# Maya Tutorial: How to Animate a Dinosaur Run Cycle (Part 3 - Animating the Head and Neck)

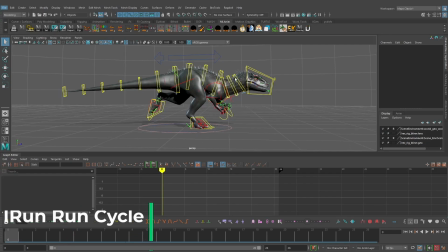Hey, welcome to part 3 of the IREX Run Cycle Tutorial Series. In this video, we are going to focus on animating the neck and the head, as well as make a few minor adjustments to our animation. So let's go ahead and get started. So in the last part, we worked on the legs and the hips, and we're sort of just moving down the body now.
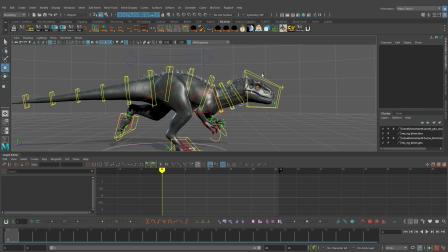The first thing that I want to make sure that I change here is the actual follow attribute for the character's head. So if you'll notice, if I select the chest control and rotate this, you can see the head is going to follow along with that rotation.
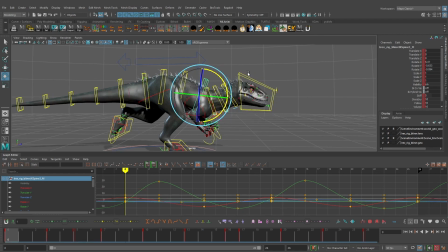Now, this is going to pose some problems for us when we actually go in here and want to animate the head because we're basically going to have to counter animate.
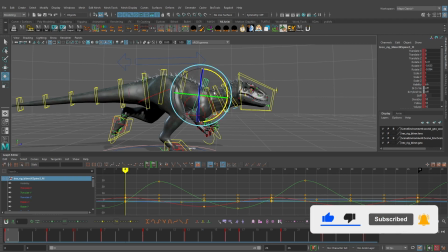The head is going to always take the rotation information from the chest.
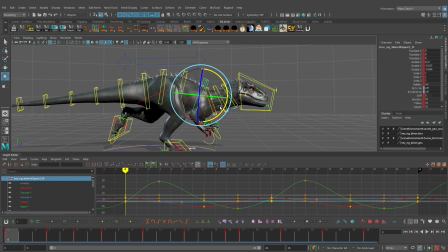So if we're animating the head, we're always sort of fighting against that. So we want to make sure that we can simplify that. So the way we can do that is just by selecting the head, we can scroll down here to the follow attribute. And I'm just going to bring this to a value of zero, basically turning that off.
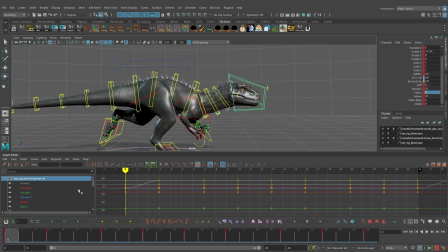And the pose is going to change slightly, but we can actually go ahead and tweak that in just a moment. And then I'm going to go into my graph editor and I want to scroll down and just find that follow attribute. And I'm going to make sure I change all these keyframes to a value of zero to turn off that follow.
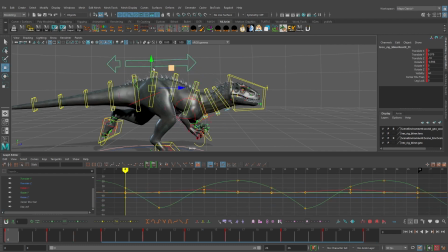So what this does now, if I rotate the chest, you can see the head is not going to follow along. If the cog is moving up and down, the head is going to stay completely stationary. So it basically just locks off our head. And now we're able to animate the head completely independently of the rest of the body.
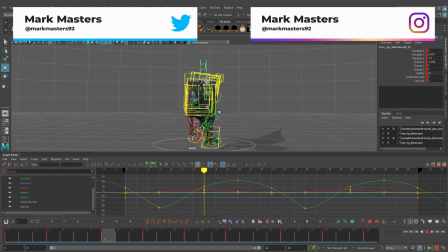Now, obviously, if we play this animation, it's not going to look great because the head is just completely locked off.
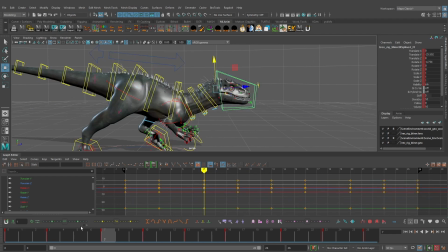But now we can actually go in here and begin animating it. So let's go ahead and select our head here. I'm going to go to frame zero and I'm going to select the translate Y channel here. And one thing that I want to tweak real quickly is the actual height of the head for this pose. So I'm going to select all of my keyframes and I'm actually going to drag it up. I feel like it's a little bit too low.
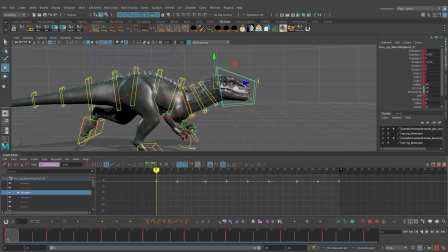So I'm just going to bring it up to around a value of negative five or negative six there. I just want to bring it up. I felt like it was a little bit too low. And this is something we can always tweak with an animation layer, which is something I do quite often is I'll come back to my animation. I'll see that the pose is not exactly how I want. So I can always tweak it.
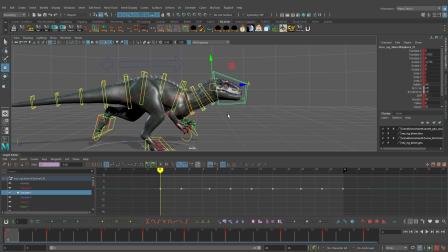And then even later on, I can make large pose changes to this animation just by utilizing animation layers. So that's something we could definitely do later on but for right now I kind of like this height a little bit better and now we're just going to begin animating basically just the up and down of the neck and the head for right now.
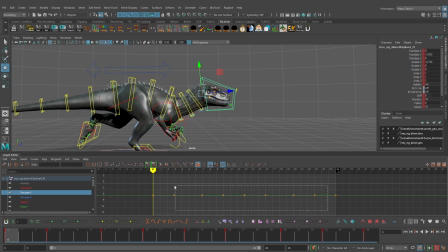So let's go ahead and begin animating this. The first thing that I'm going to do is just delete all of the keyframes between frame zero and frame 26. I actually really don't need these right now. I'm going to go in here and add just brand new keyframes and I'm really going to do this straight ahead. So I'm just going to frame through my animation and kind of figure out the animation that I want to create.
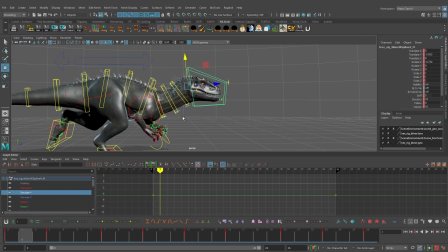So basically as the body drops here, I want to have the head sort of lagging behind just a moment. So what I'm going to do is go to frame two here and with my control curve selected, I'm just going to right click and choose insert keyframe. So that will just drop a keyframe down and I'm going to drag this up
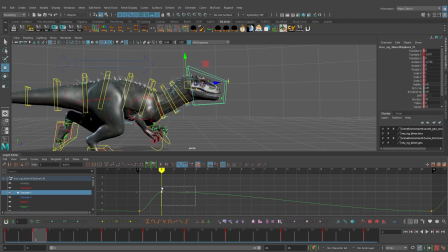to kind of drag that head behind just a little bit. And I'm actually going to go ahead and just zero out this value or close to zero. So we'll go ahead and just put that in there. All right. So now what I want to do is go forward and I'm just going to scrub through here and the head is going to need to be sort of lagging behind the body again.
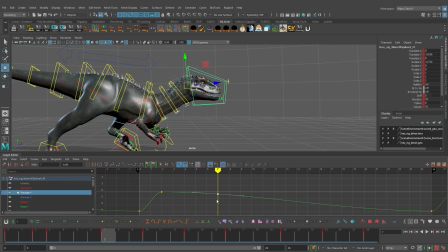So I'm going to go to frame seven, select my control curve, insert a keyframe, and I'm going to drag this down and I'm going to bring it down quite a bit here, maybe around a value of negative 29 or negative 30 here for the translate Y. So basically what we're doing is just
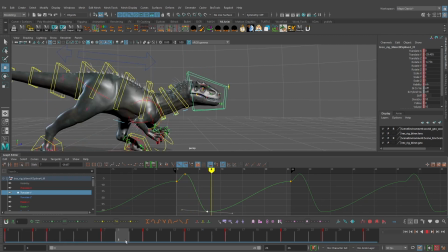adding a bit of drag and overlap to the head motion for this animation. Now, one thing that I want to make sure that I do is I don't want to go too overboard with this. I don't want to have this neck feel like it's really floppy and just really overlappy, almost more like a tail motion.
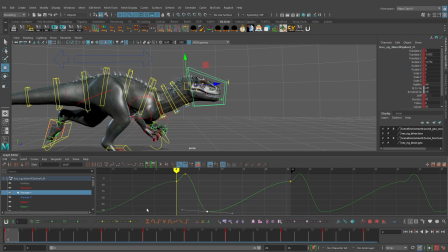I want to make sure that it still feels like there's muscle in here and he's still sort of focused in this run cycle. So we don't want to go too overboard with this, but we still want to make sure that it has a nice feeling of weight to it on the head. So I think that works around frame seven.
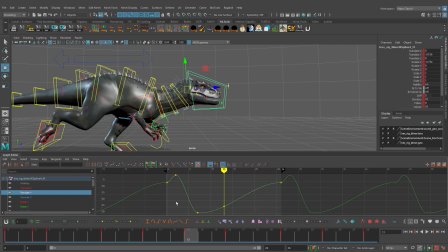So what I'm going to do is just jump forward to frame 13. I'm going to add a keyframe since frame 13 is basically just the flipped version of frame zero. I'm just going to copy the value on frame zero and I'm going to paste it here for frame 13. All right. And then I'm going to go forward two frames to frame 15, right click and choose insert keyframe.
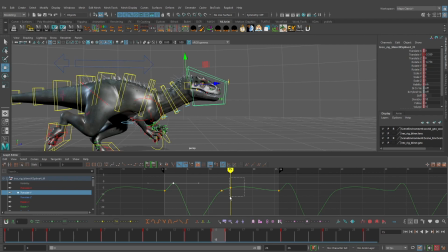And we know that on frame two, we set it to a value of zero. So on frame 15, I'm going to set that to a value of zero as well. And then we can adjust this tangent handle all right so I think that's working kind of see the overlap we're getting here with the up and down on the head
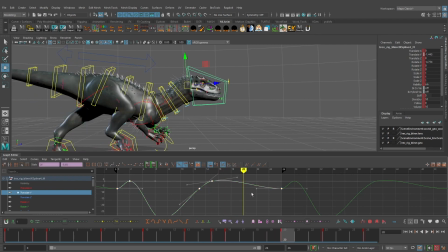so now I'm going to just scrub forward to frame 20 right click choose insert keyframe we'll copy the value on frame 7 and then we'll paste it here on frame 20 and then we'll just fix the tangent handle going into the keyframe on frame 26 and then out of the keyframe on
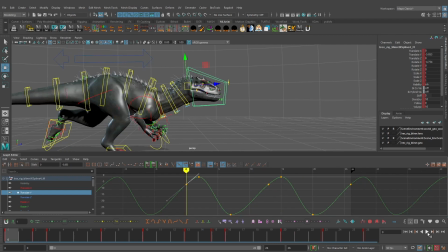frame 0 to make sure that's a nice smooth curve there and now let's go ahead and play this and already you can see we're getting some nice sort of up and down motion on the head during this run so we're adding a bit of weight to this and now what we need to do is add some rotation right now all it's doing is just moving up and down so let's go ahead and pause this go to
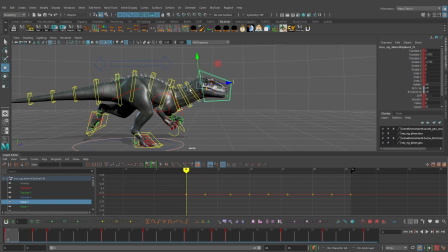frame zero it's like my rotate x channel there and for the rotation x i actually want to change this a little bit as well i'm going to actually bring it up so that the dinosaur is sort of more looking downward. And I might actually just go ahead and zero this out. We can always change it later,
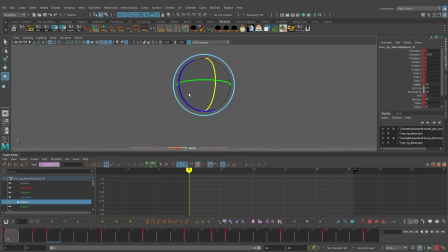but I think something like that will work just so that it's looking a little bit more sort of down and a little bit more straight in front of the actual character. So I think something like that should work. So just like we did before, I'm going to get rid of all of these keyframes and I'm just going to be adding brand new keyframes in there. So let's go ahead and just scrub forward.
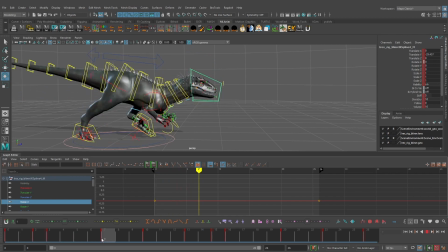And again, we basically want to have this sort of overlapping and dragging behind the body so i'm going to actually go to right around frame five i'm going to right click and choose insert keyframe and i'm going to drag this keyframe down to basically raise the rotation x so it's looking a bit
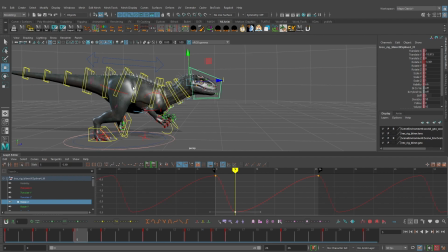more straight up and animating something like the neck and the head is really great to do when you've got sort of the whole entire body kind of animated how you want we have the cog animated we have the chest animated so this will allow us to more easily figure out what the actual
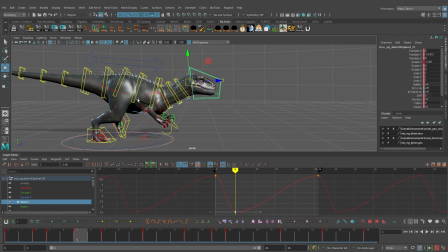head and neck needs to do based on the movement of the rest of the character. So just scrubbing forward here, you can see as the head drops down, there's a bit of rotation happening, bringing the head sort of upward, adding a bit more drag to it. And then I'm just going to scrub forward here to frame 13, right click that curve, choose insert keyframe.
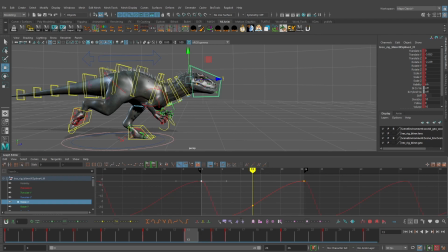And we know that on frame zero, we're at a value of zero. So I'm just going to paste that here for frame 13 as well and I'll go ahead and set this to an auto tangent to flatten out that tangent handle and then now what I want to do is go forward to frame 18 right click choose insert keyframe and then I'm just going to
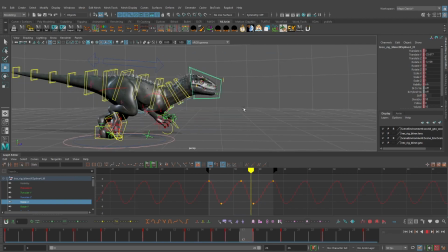copy this value that we have on frame 5 and paste it here so already you can see by just adding some rotation along the x-axis it really sort of loosens up the head in the run cycle and we're getting some really nice motion in here now what we're going to do is
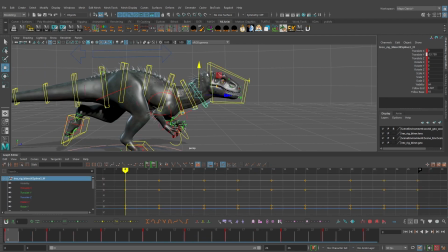add a bit of animation to the neck controls and it's going to be pretty similar we're just going to add some sort of up and down on the neck to make sure that this feels nice and loose as well so we're going to start with the base of the neck now before we
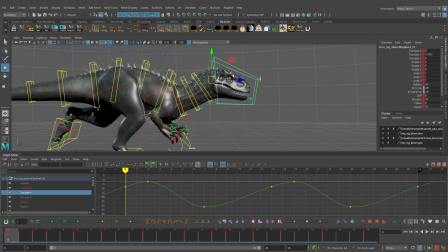do that we're actually just going to take the translate y information that we created for the head and basically repurpose that just make things a little bit faster so I'm going to select all those key frames there go to edit copy go to the base of my neck go to translate y and
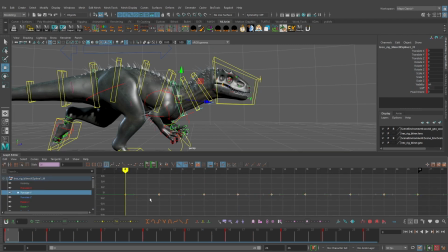what we're going to do is just select all of the keyframes after frame zero there, delete those out, and then select the keyframe on frame zero. We'll just go to edit, paste. And now we'll need to make just a few adjustments to this. What I'm going to do is select all of my keyframes there.
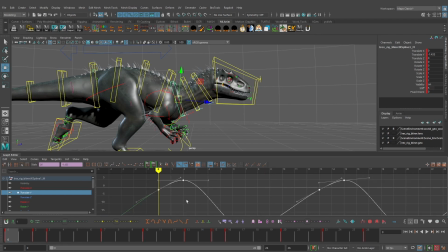And I'm actually going to drag this up just a little bit more so that the first keyframe starts around a value of negative one, just to make the transition between the spine and the neck just a little bit smoother there.